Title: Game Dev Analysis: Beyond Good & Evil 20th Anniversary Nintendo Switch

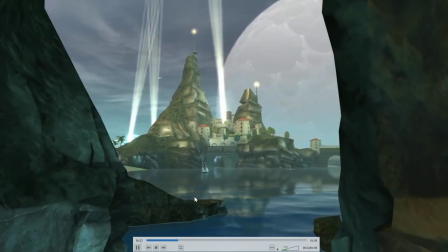245s
These days we're using pixel lighting,
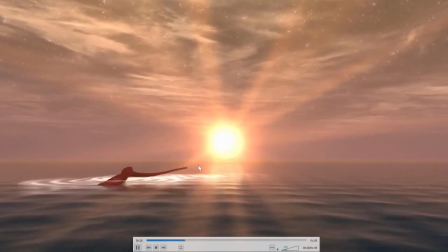248s
per-pixel lighting, which means that they can have advanced lighting and shading, and you don't necessarily see the polygons anymore.
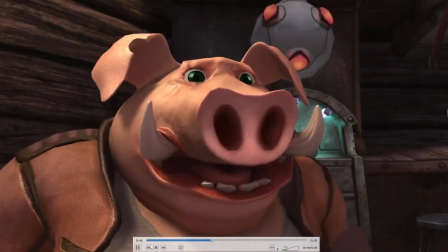256s
And where that is most important, and you can see that is around the 49 second mark thanks to advanced lighting and shading
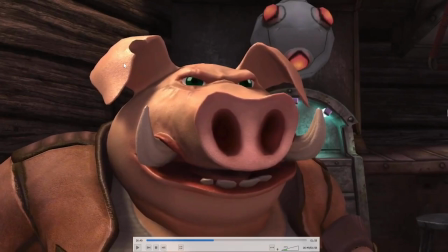264s
we have now normal maps so normal mapping can define the bumpiness of a texture and you can see that here you can see the skin here you can see how bumpy it is you can see some sort of an expression of veins there you can see the roughness of the leather and there is also a definition for
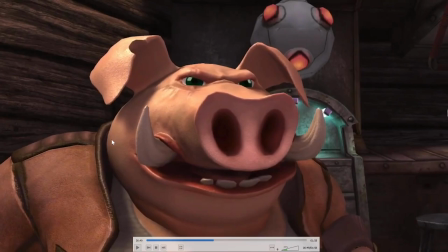284s
specularity so with modern shaders we can define the bumpiness and also the shininess and that means not just you know one part of the model it has uniform shininess or roughness you can have a texture that defines that in an interesting way to give it more sense
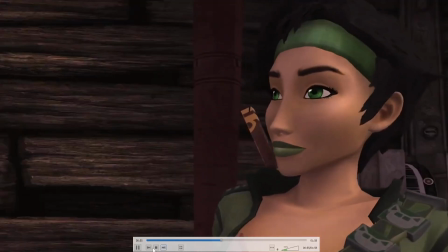302s
of depth so that is what we can see here is that you can see the buttons are very shiny the leather has a slickness to it
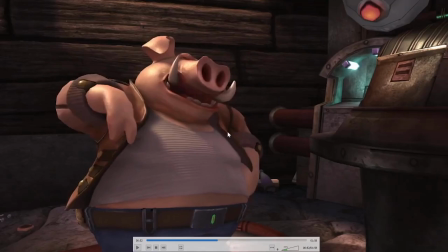311s
while the shirt is not so shiny it overall gives much more visual depth and that is something that we have thanks to modern shaders while we've had that since about
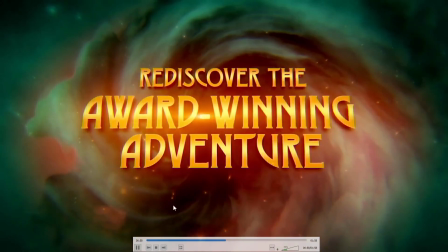318s
uh the playstation 3 or so but in the xbox and ps2 era that was not technology that was available so seeing this um
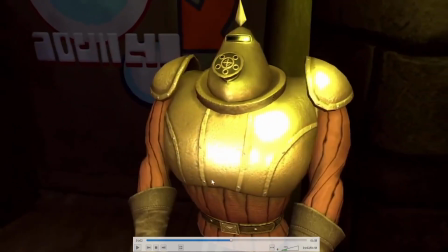326s
taking modern technology like that and applying that to an older product that is an excellent way to improve uh the expression while not bastardizing
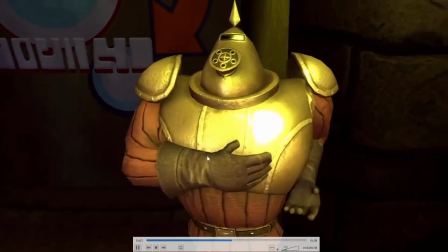336s
the original vision and it's something that should be done more with remasters using more
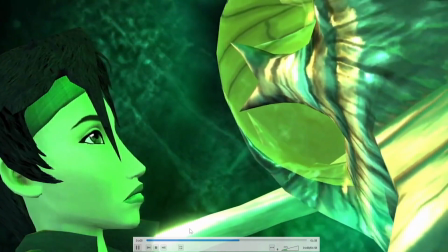341s
modern shaders just for expressiveness we can also see a good example let's see i've
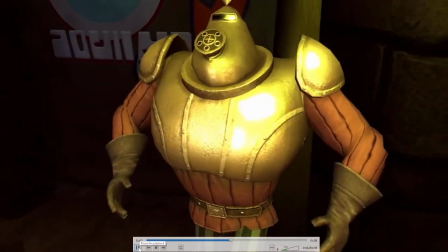346s
marked 103 here uh yeah and another just to make the point you can see it's this nice shininess on the armor and
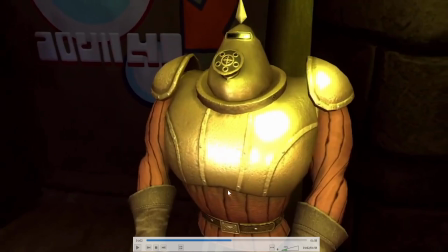355s
you can see sort of the fibers on the texture now i have watched videos of actual gameplay since the game is out now and it actually looks better than this this trailer is lowballing the end product which i think is also a good idea you can also see you know the detail in the
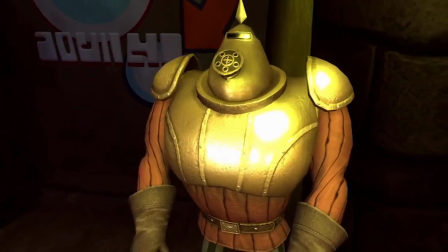370s
threads there it's it's really fantastic this is going outside of you know you expect it to be upscaled all the textures have been upscaled of course
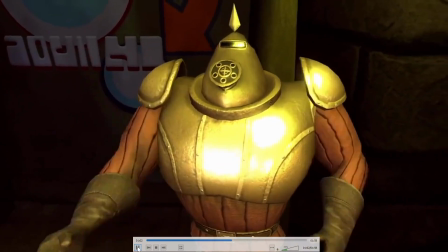378s
but I'll discuss that in in just a bit here we can see that character of facial expressions
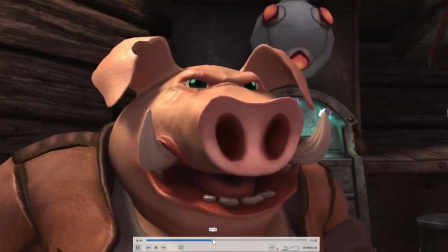384s
and lip syncing is significantly improved over the original just in this small scene where you can see some
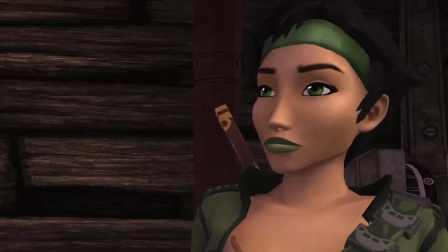390s
micro expressions from Jade here and I think it gives it a sense of liveliness and it's so
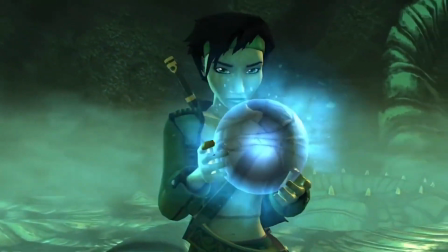395s
much more interesting in terms of storytelling, but again, it's not doing anything that breaks the original.
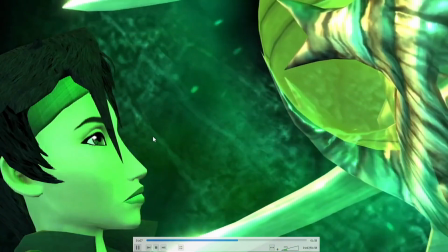401s
It's not stepping outside the bounds of the vision of the original, and I think this is a very tasteful way to use modern technology for that.
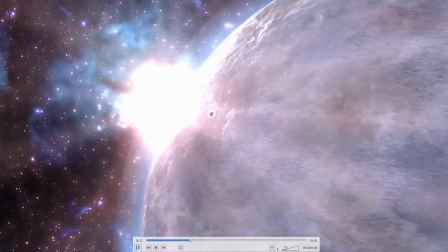410s
Something I really appreciate here is that the foliage is using modern shaders, and it is simulating subsurface scattering.
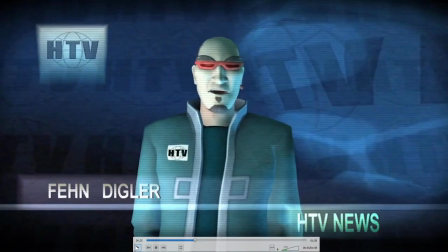419s
Now, subsurface scattering occurs when light enters a material and the
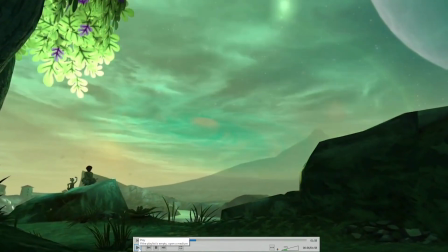424s
light bounce or an object and the light bounces around inside the surface of the object and then it comes back out and you can sort of see that effect here
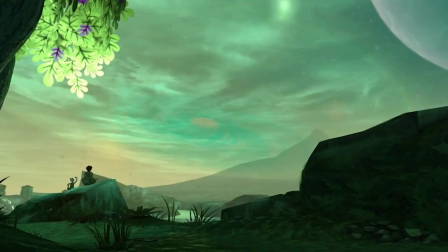433s
now this isn't real none of this stuff is real nothing's actually happening this is just expressing the idea of something happening and
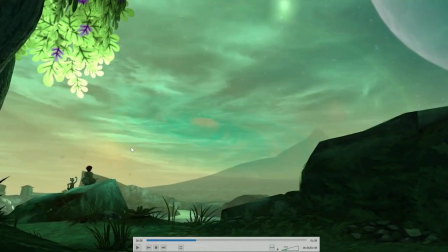442s
so this is expressing the idea of light coming in from this direction here and it's bouncing around inside the volume of the leaf and coming out the other side and it's this soft diffuse light and it's something that is extremely important with foliage
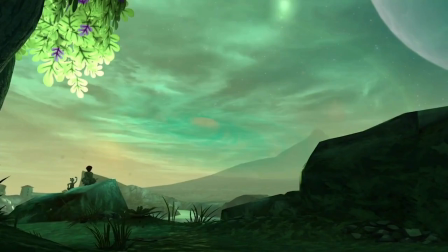458s
if you the next time you're outside go ahead look up at the trees you know with the Sun on the other side of the trees you'll see what I'm talking about and you know it's it's so nice to just sit outside in a chair and and relax and enjoy some fresh air and
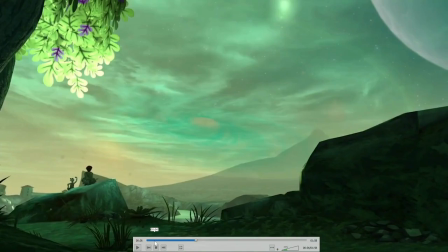472s
just look at the trees and the clouds and you can see that kind of thing and it's it's so great to see that in games and they do that early
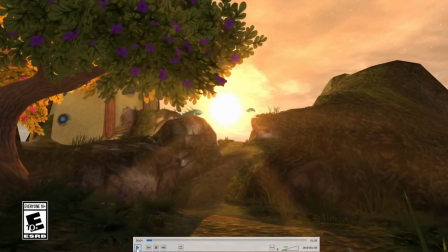479s
on in the trailer as well here so this is something that games have been doing for a while now but again this was not available in the 2000s this is quite advanced really and there are degrees of how advanced and complex this effect can
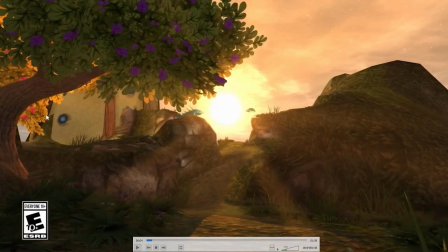494s
be I think they're using quite a simple version of this just to maintain they don't want to take things too far they don't want to overtune it but you can see light shining through and it's just adds that bit of dynamic and liveliness to
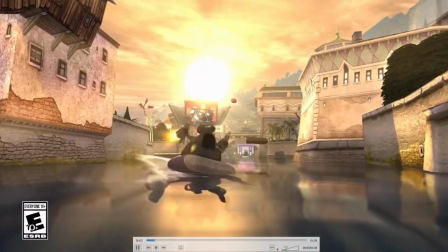507s
the environment makes the foliage feel lively so that's that's something
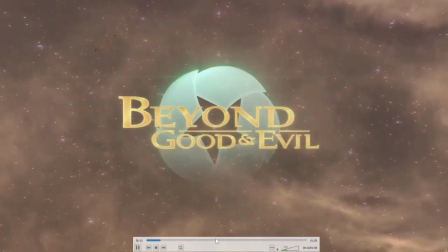512s
i really like to see here we're using bloom and bloom is something that's existed for a while
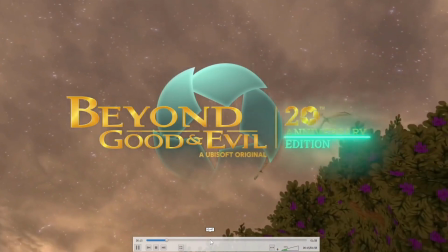517s
but again on the xbox and playstation 2 that is not necessarily something
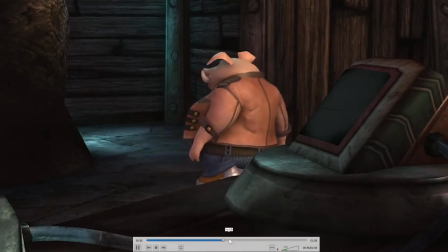521s
that was used bloom really came in around the playstation 3
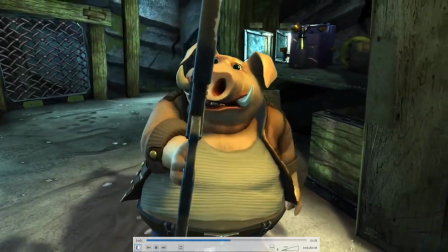528s
There may have been games using it very late in the PlayStation 2 lifespan, now that I think about it. But it would have been very late, but it became common, widely used in PlayStation 3.
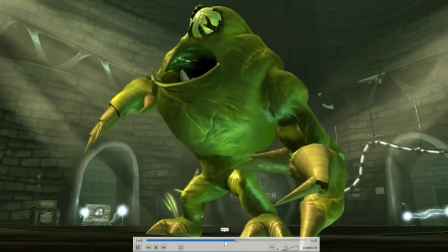541s
So, we have an example, a clear example of Bloom. Why did I have the 107 mark?
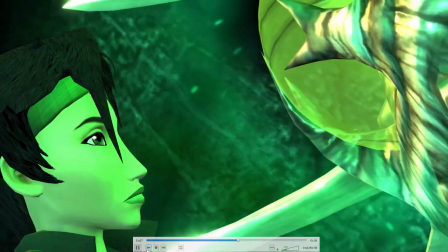551s
Yeah, you can see it in quite a few places, see here.
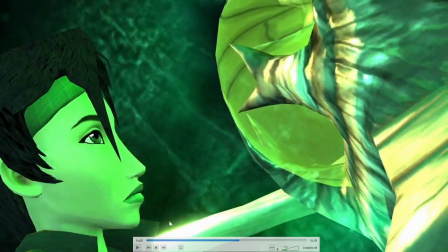554s
where Bloom sort of takes the highlights and it blends it and it makes it have this soft halo to it that gives it this... This is such a signature look in the industry. Now, we've had this for so long, but when it's not there, it looks quite jarring because you have a sharp line without the Bloom and
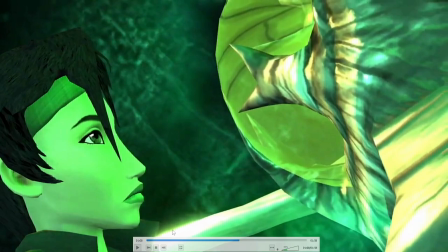572s
it's just a harsh definition of polygons and it's not that pleasant to look, so Bloom softens that and it builds the sense of sort of being blinded by a surface that is too bright and it's quite it's quite tactfully used here
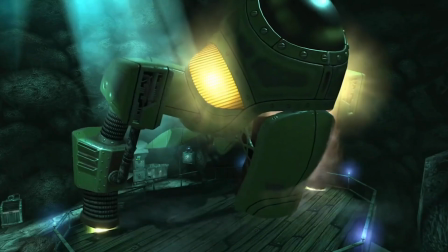587s
it's not overly done you tend to see games overly use it when we had the trend of hd 2d rpgs like octopath traveler they
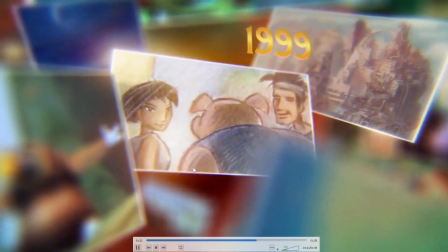595s
cranked bloom up to like 13 out of 10 and it it's hard for me to look at games like that it's it's
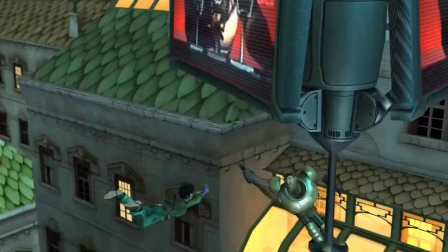602s
um i don't understand why they want to crank the bloom up that high to some people they like that look it's like this soft dreamy look but for me personally it's
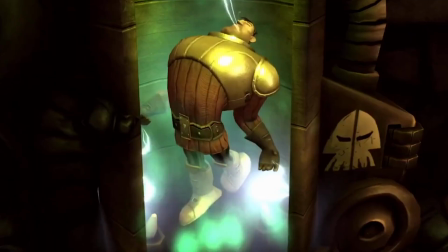609s
not something that that i respect when you just crank it up too much um
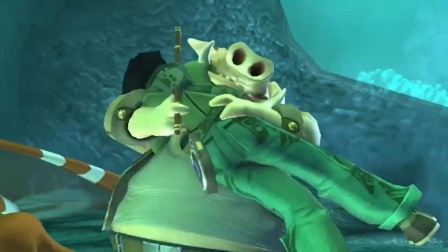613s
and lastly um are two more things here so the audio it seems to uh be really really nice and clean here it's nice and clear
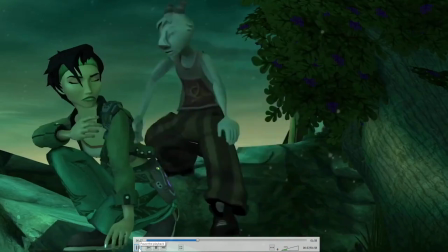623s
so audio in the early 2000s tended to be pretty uh high-end focused
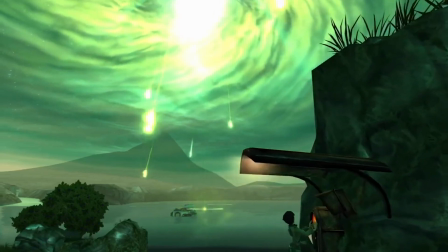628s
and when you listen to a game from the early 2000s they tend to be a bit tinny and thin they
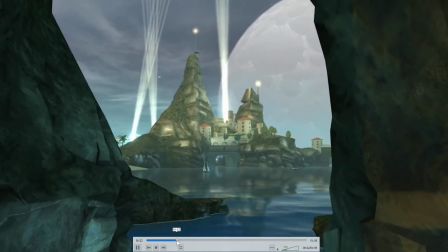633s
focus on the high end um our technology changes over the decades our uh
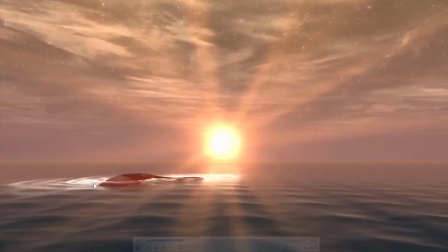638s
sort of the the commonly uh accepted
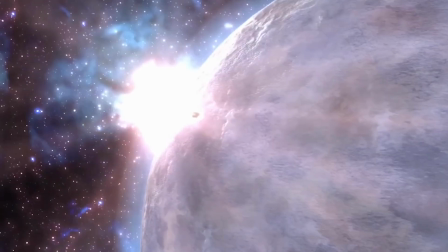643s
setup for speakers in terms of tvs and sound systems they i think
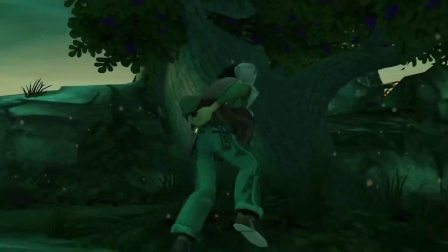648s
they were a little bit on the on the high-end side in the early 2000s compared to these days where we have a much more robust spectrum
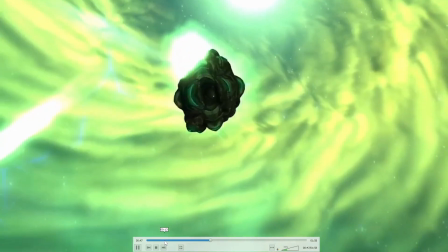656s
for expression of sound so back then i i have seen um the original game and it i think it sounds a bit thinny whereas this the